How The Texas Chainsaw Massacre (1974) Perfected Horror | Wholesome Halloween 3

Absolutely brilliant in its simplest.
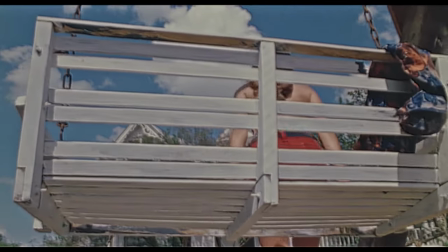Just this low angle trap following Pam into this building that now, to the audience,
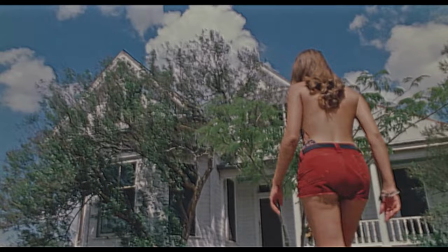suddenly has this terrifying presence. And in this moment, through this imagery, this house feels like the most foreboding thing on the planet.
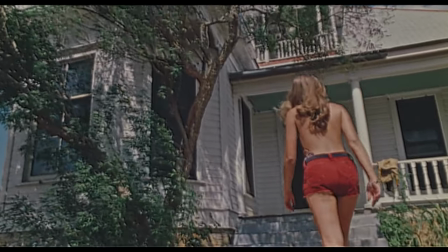The way it slowly fills the frame makes it feel like it's going larger,
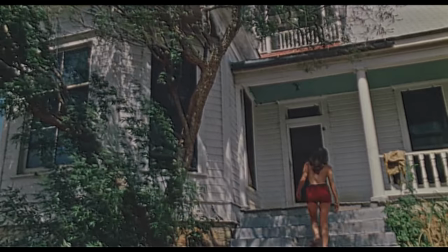until it looms over its next victim, as if engulfing her in its doom.
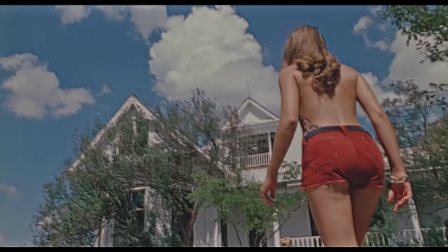At the beginning of the shot, Pam starts as such a significant percentage of the visual on screen, and the house starts as just a smaller thing in the distance.
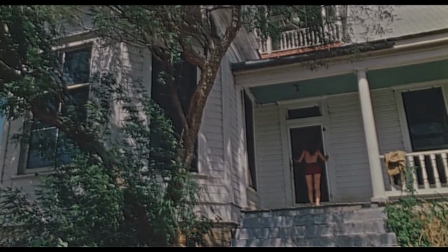By the end, the roles are completely reversed. The house so big that it can't even fit in the frame and Pam just a small figure in its doorway.
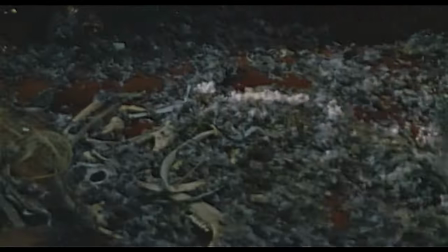Then we get more of that incredible, dirty, gross, filthy set design as a panicked Pam stumbles into a twisted hell of a new room we didn't see during Kirk's visit.
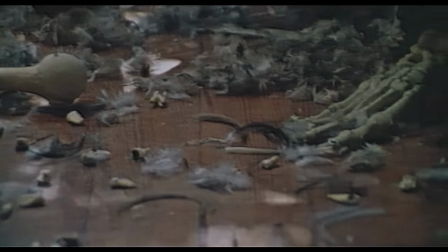Bone riddled living room filled with a mixture of chicken feathers, dirty bones and teeth and furniture adorned with human remains.
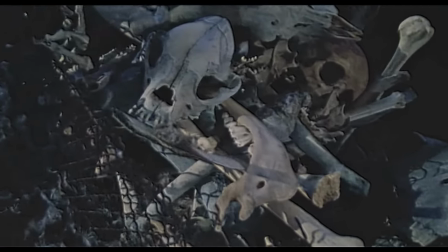The camera lingers and examines every grimy textured detail.
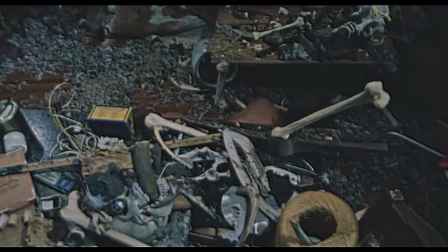The image of Pam's bare skin immersed in the piles of dirty feathers and whatever the hell else covers this wooden floor is enough to make you want to shower. It feels like a room that sits at the midpoint between that of a serial killer and an extreme hoarder. It's not just uncomfortable to look at because of its disturbed contents, it's also just that it's all so horribly cluttered and messy. It's phenomenal set design. It also leads to another of my favourite shots in horror and one of the most iconic shots in the film.
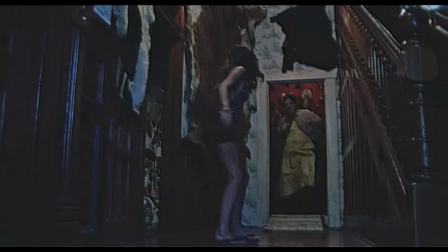Another simple one too. Pam tries to flee and Leatherface says, absolutely not mate.
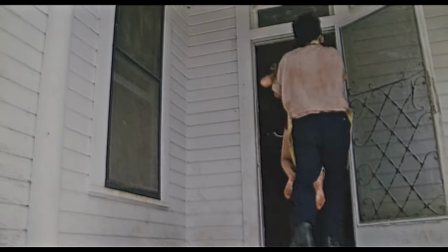This one's all in the performance and timing, the absolute frantic flailing as Leatherface just unceremoniously drags her back inside. Such a compellingly frightening visual. As the film ramps up the kills we enter into its closing act, where somehow, believe it or not, things get far more intense.
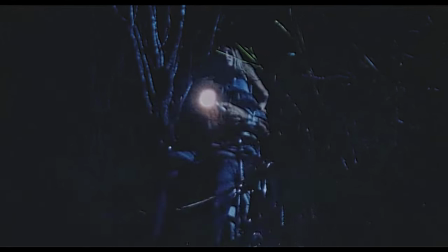Our final girl, Sally, is the last of the group alive after her and her brother are ambushed in the dark and her brother is killed by Leatherface with a chainsaw. What happens next is one of the most intentionally, painfully drawn out chase scenes you'll ever see, as Sally is pursued relentlessly by the chainsaw-wielding killer for an almost agonizing five straight minutes.
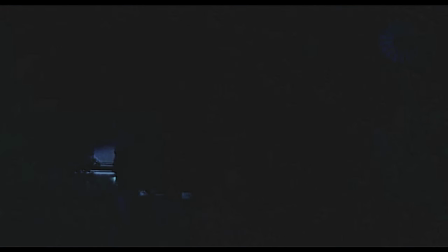The entire time she's screaming, his chainsaw is roaring,
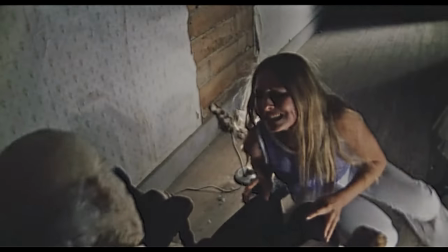and along the way in her quest to find help, she stumbles into the seemingly dead, rotting corpses of an elderly couple. It's a visual and audible assault to the senses. A noisy barrage of overstimulation you just have to endure that perfectly articulates a very real sense of terror and this is the first of like maybe four sequences that are just like this and ramp up in intensity to the extreme as we descend into the nightmare of the film's final moments this first
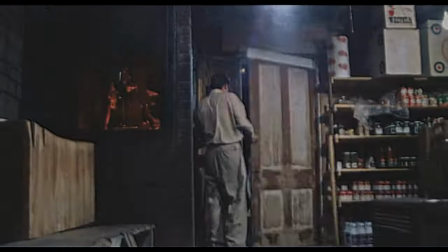chase eventually lets up when sally is able to run to the gas station from the start of the film to escape her pursuer there the friendly manager from
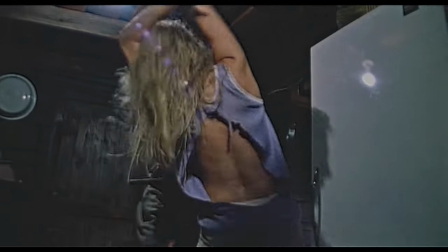earlier offers her some safety and comfort but psych in a sudden twist it turns out that it's not just the individual we us of this
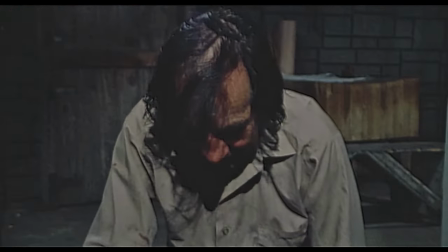wild west of a world sally has found herself in that she has to watch out for but the joint efforts of the whole family of them the manager turning out to be the
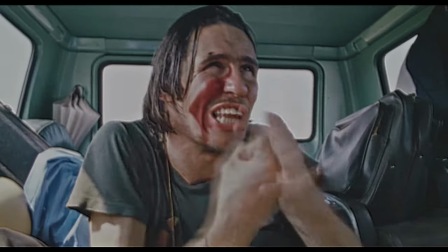abusive patriarch of a cannibalistic family that includes himself the hitchhiker from earlier leatherface and a fourth that we'll get to
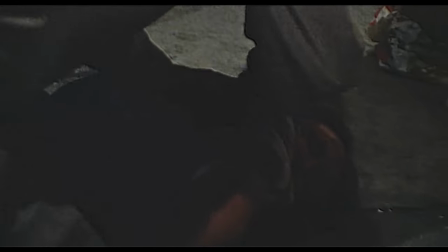and as this man subdues sally overpowering her tying and bagging her up and loading her into his truck the film is keen to demonstrate the malicious joy with which he carries out cruelly.
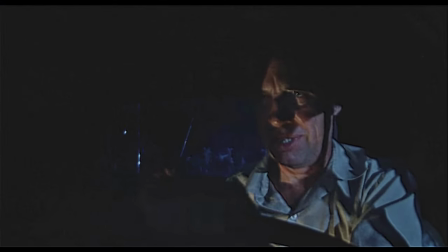In keeping up the relentless tone,
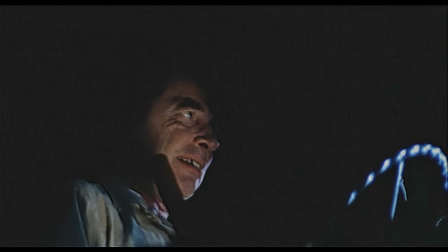the man giggles and squeals with perverse delight as he lets himself get carried away in needlessly beating Sally with some kind of handle as he drives. And once again, even though director Toby Hooper is clever to frame this senseless act of barbarity off screen,
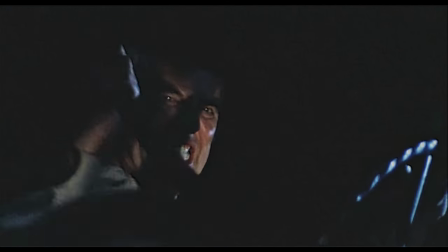through performance and sound design it still makes for an incredibly uncomfortable watch. But that's nothing compared to the upcoming dinner scene.